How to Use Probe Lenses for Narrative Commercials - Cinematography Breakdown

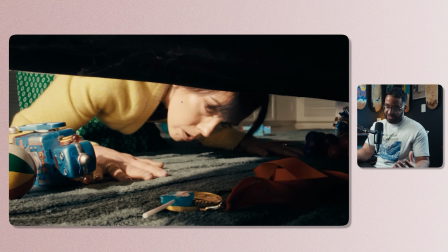And it really doesn't matter when you talk about what makes a image interesting, and that is contrast. So when we start looking at the dark parts of this image, we have this hard cut of this sofa that we're under.
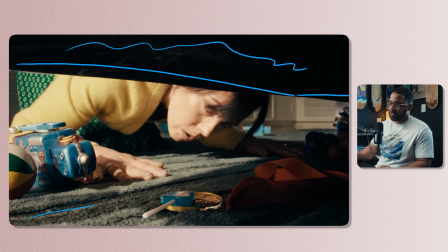So great, this is dark. And then we have this streak of shadow that's created by the sofa as well. So this is dark as well going into this corner. Automatically, I'm drawn as a viewer to the center of the frame, and this gives me an idea to start playing with things.
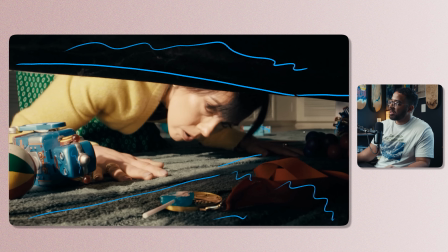So obviously in an ideal world, I would love to have the sunlight on this side coming through here and giving me that look that we're going for. But I also have to think about continuity and when we're shooting this, because this is a narrative commercial and continuity is so important, because she looks under here and then we swap sides and then we're on the shadow side. So in this case,
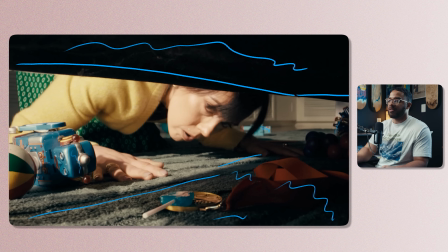you have to do some compromises when it comes to this, because if I do a top down of this situation right here, just kind of doing it in the corner here. So we had our windows here that we were lighting from specifically.
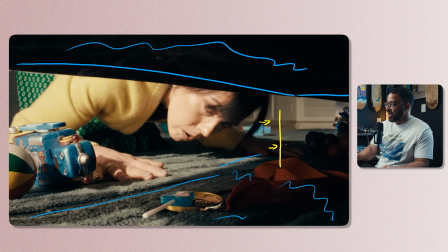So this was established in the last shot as well. And then we have our couch here that we're going under, and then camera is pointing through this way, and then the camera is, I believe it was pushing in at this point, and then we're going under with the probe lens.
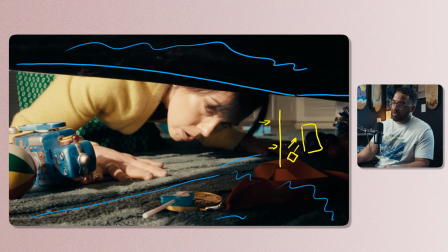And then, so I'm lighting from this point, and then all my negative and contrast is going to be on this side, and my light is going to be on that side. And that's just something you have to consider when you talk about the shots and when we look at the location and everything just associated with that.
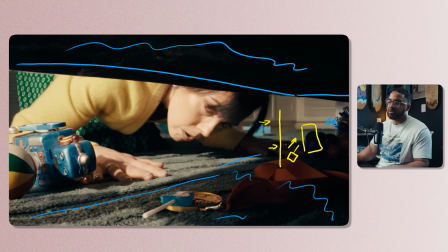It's okay to jump onto the light side. You just don't want to break that 180 degree. So we had that 600C with a Fresnel, and that is just sitting outside.
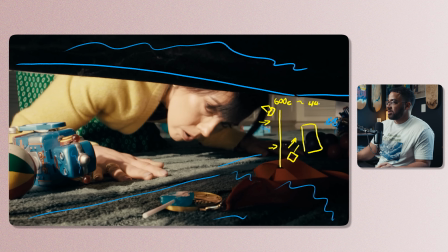And at this point, we have this around like 4,400 Kelvin. This is sitting at 4,400 Kelvin, and this is sitting at 100%, because again, 600C isn't that much of a powerful light, but it gives me enough to add some more highlights. And then because I'm shooting again this on the FX3 with a base ISO of 12,800, this is great.
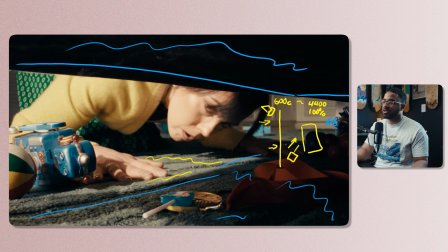So usually in a lot of these shots, I like to have my sun high just to create these shadows, but I put the light a little bit lower, and this was just me talking to my gaffer, because I wanted to create long shadows that
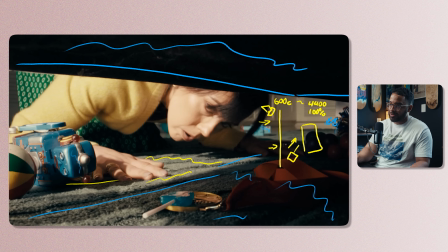we're kind of later in the day, because if I had the high ones, yet you can see that the direction of the sun is kind of like this with the shadows that are coming down. So this is something that are tiny details that you need to play with, because in the next sequence of the shots, we have the
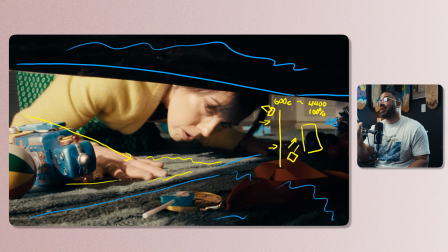600C acting as the sun, and then we have that higher up and on the stand. So these are just things to really consider. And then when we talk about the camera setup to actually achieve this, we used a T-bar and a mess of Apple boxes and so many other things just to prop up the couch.
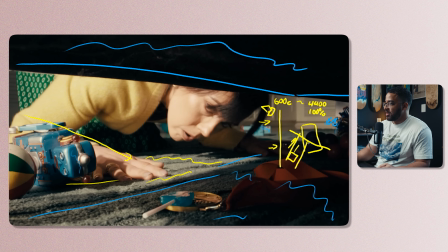So because we were so low to the ground, and that an inverted T-bar setup puts the camera as low as possible, because that's what I wanted as the perspective, and then we had to kind of shoot through this. There's so many things that we had to figure out. So we used like the slider stands to do that, and then in the back, I don't know what we used to prop this up exactly,
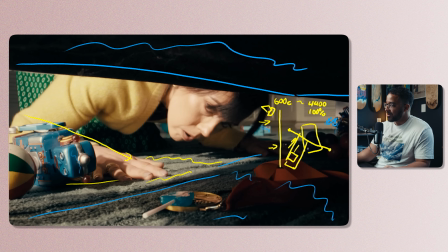but again, we had those stands there, and then we had to use a mess of Apple boxes and sandbags just to prop up this on its two corners, and then also here. And then we were just avoiding so many things, and the shot window was so small,
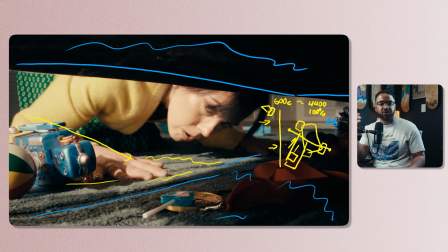because at that point we didn't really have a lot of movement, but that was enough movement to get the director's point of view across of like, hey, yes, we could do a static here, but I want movement on everything. And that's something that she really challenged me, especially with this. And I feel like that's where my best work comes out, when I have a director, especially my partner,
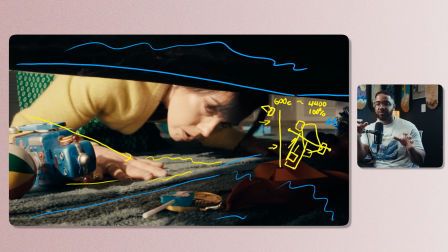challenge me in terms of just like, hey, we want this shot, but make it better. You know what I mean? And that's what usually movement does a lot in these situations. So I hope breaking down a lot of these probe shots and seeing the BTS as well alongside of the cinematic breakdown really helps you think when you're trying to use these lenses and use different things to get different perspectives of scenes.